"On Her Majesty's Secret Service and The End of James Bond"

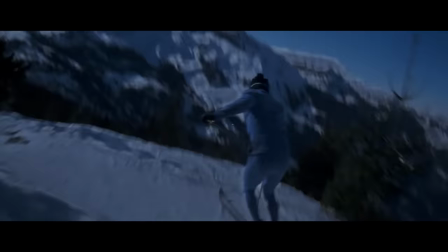729s
It's a perfect mix of Bond's maximalist spectacle and a very tangible sense of tension.
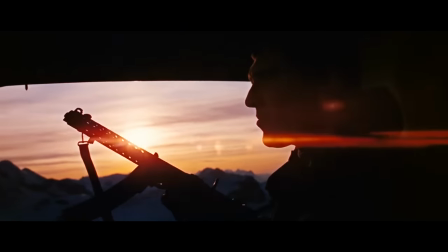735s
This also applies to the climactic siege on Blofeld's base. The large-scale assault had been a series staple since Goldfinger,
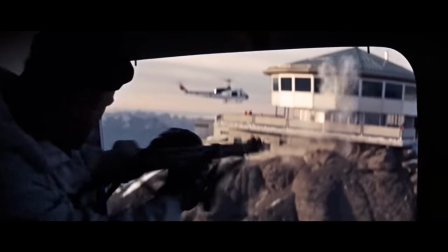743s
and not only does Majesty up the bombast, with multiple helicopters filmed yet again atop his Gloria,
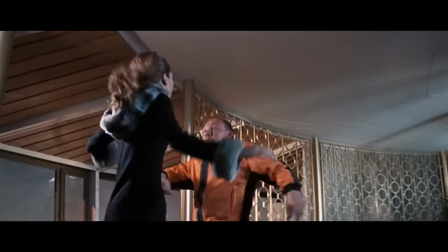749s
but the scene is also cross-cut with a much more dire life or death struggle between Tracy and DeHeavy.
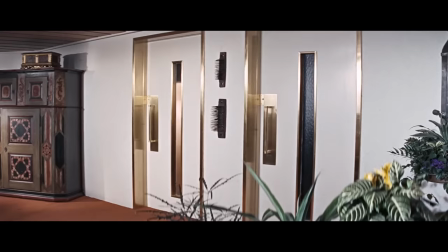756s
The scene even culminates in paying off a key detail in the setting which had been established earlier.
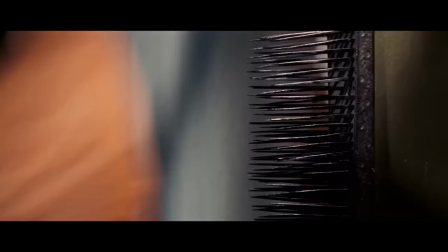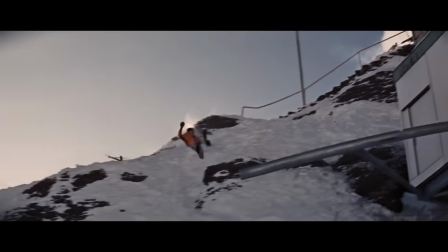767s
To my eyes, this is the best action in all of James Bond.
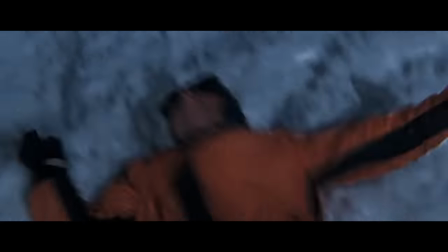772s
The film's third act, with its near endless marathon of blistering set pieces,
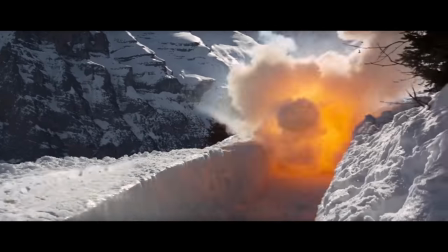777s
wherein even dialogue scenes are haunted by the specter of danger amount to the most breathless and invigorating minutes the series has ever seen.
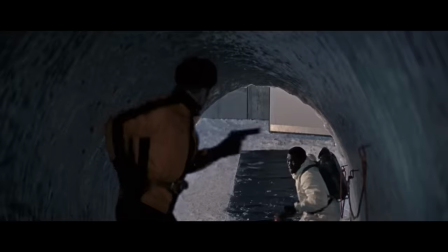786s
In both its evolution of Bondian action and the sheer excitement its set pieces generate,
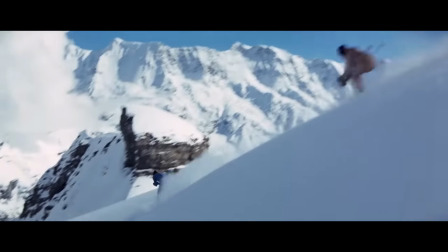793s
On Her Majesty's Secret Service represented the peak of 007 as an action franchise.
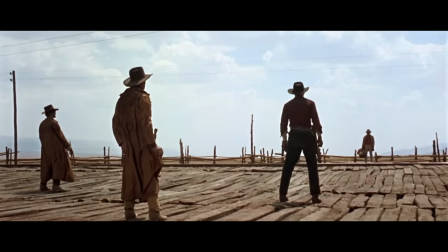802s
Even in a year where Sergio Leone was pushing his operatic style of western action to unfathomable extremes,
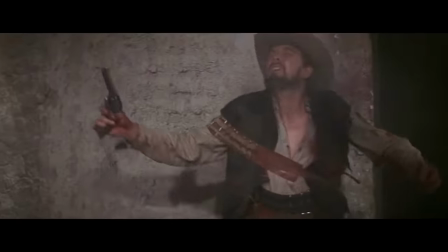810s
or when Sam Peckinpah's use of slow motion created a new type of balletic destruction in action filmmaking,
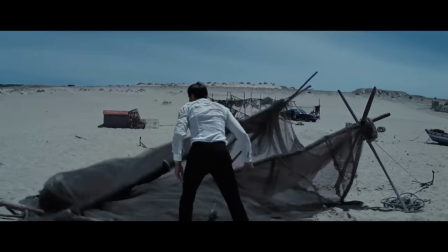817s
On Her Majesty's Secret Service still stood as a leader in the genre, creating set pieces which were peerless and exhilarating.
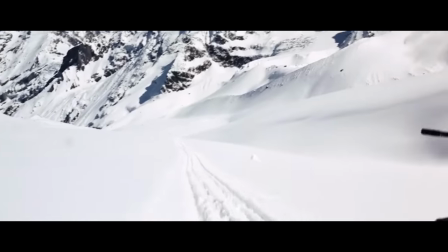826s
It is a peak the series would never fully reach again, but we'll put a pin in that for now,
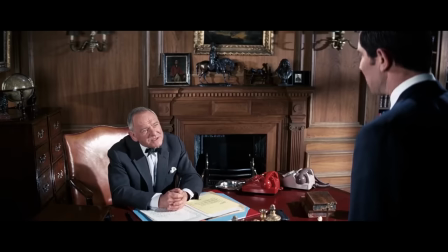832s
as amidst the bombast and thrills are also tweaks to the usual formula, which subtly,
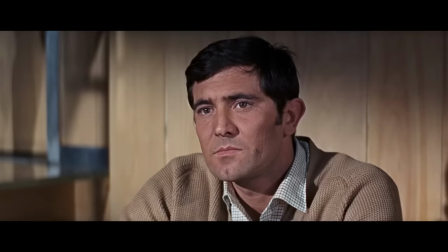838s
yet substantially, alter the character of James Bond.
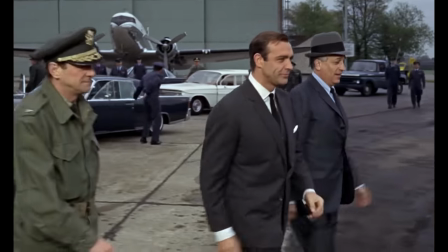842s
The Climactic Battle, for example, does not see Bond backed by any government or military organization,
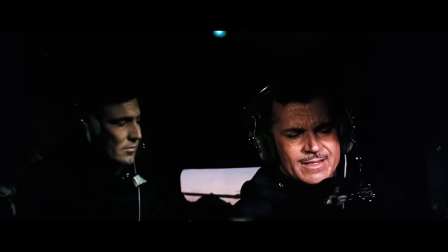849s
but the Italian Mafia, working against the expressed orders of MI6.
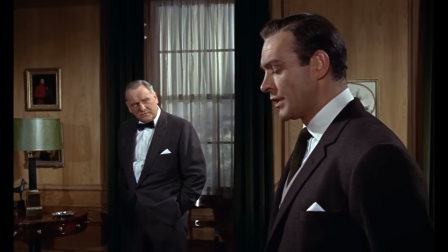854s
Indeed, unlike occasionally terse but ultimately friendly relationship between Bond and his superiors in previous films,
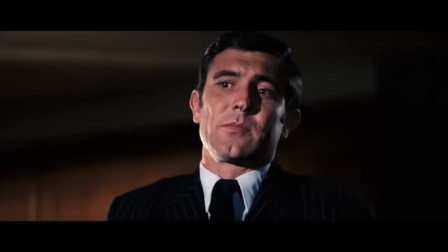862s
Majesty sees a great deal more tension. Ironically, the Bond film most awash in images of English patriotism is also
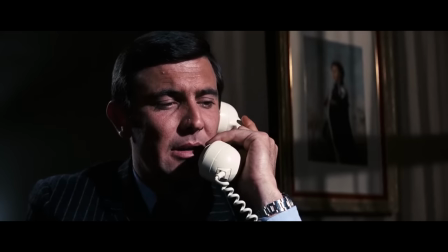871s
the first to question how just Her Majesty's Secret Service really is.
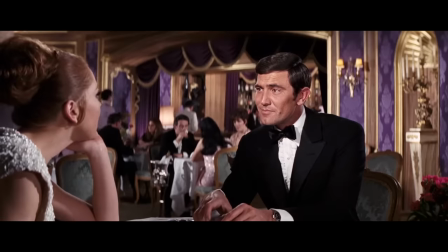877s
But of course, the most substantial iteration on the formula is the inclusion of Tracy.
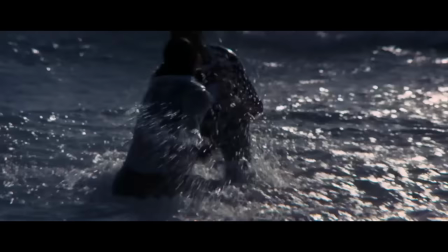883s
Perhaps the defining feature of On Her Majesty's Secret Service, arguably more than the pulse-pounding action, or John Barry's phenomenal score,
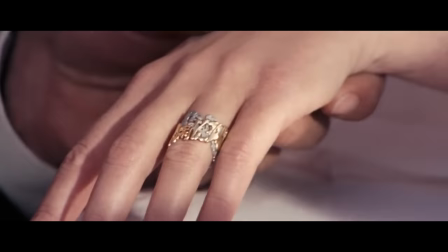891s
or even that it was Lazenby's sole outing in the tux, is that this is the movie where 007 got married.
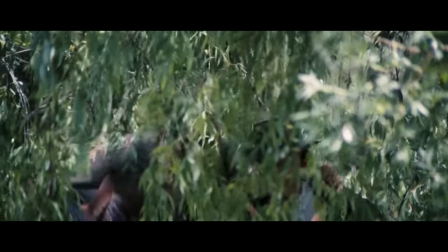899s
Really, though? That's a reductive description. Tracy had changed James long before wedding bells were rung.
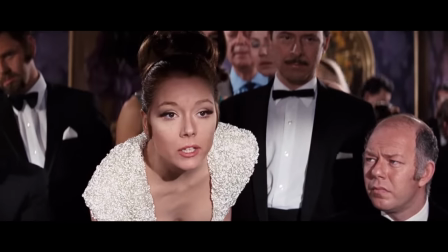907s
The very casting of Diana Rigg, an accomplished actor with extensive experience on stage and screen, is immediately significant.
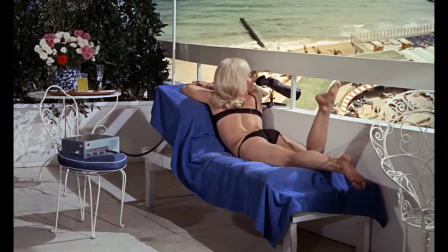917s
Prior Bond girls were cast almost exclusively for their beauty and sex appeal,
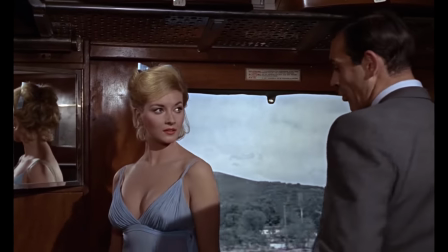922s
the actors often being models with little to no acting experience and whose thick non-English accents were often dubbed anyways.
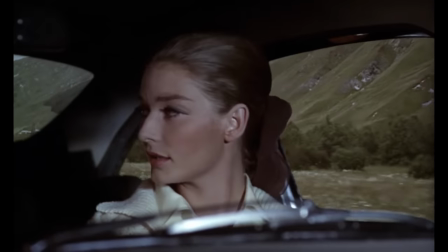930s
I don't want to overemphasize this point,
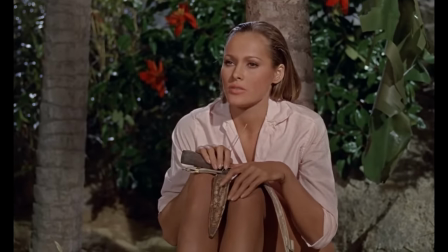932s
as I do feel the early Bond girls are sometimes unfairly dismissed when the characters are often more interesting than appearances may suggest.
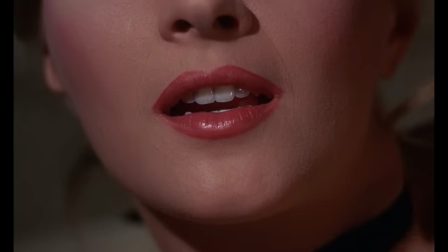941s
All the same though, it's clear where the filmmakers' priorities lay.
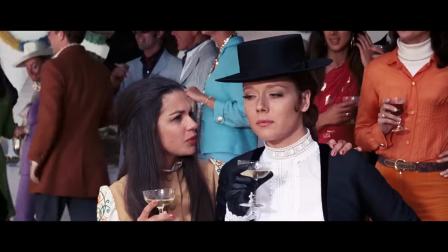946s
Tracy, however, is a much more fully-formed character, with complex backstory, motivations, and a complete character arc.
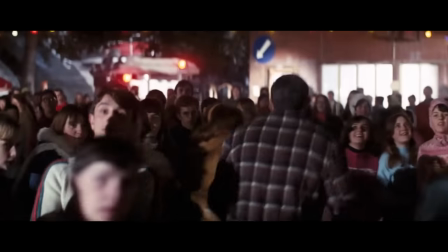954s
She also takes a far more active role within the narrative, saving Bond's life multiple times and fighting back against the villains.
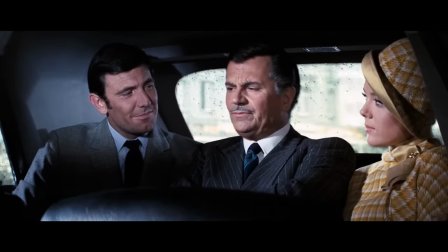963s
As if to underlie this point, the camera doesn't fetishize Tracy's body the way Bond Girls of the Past had been.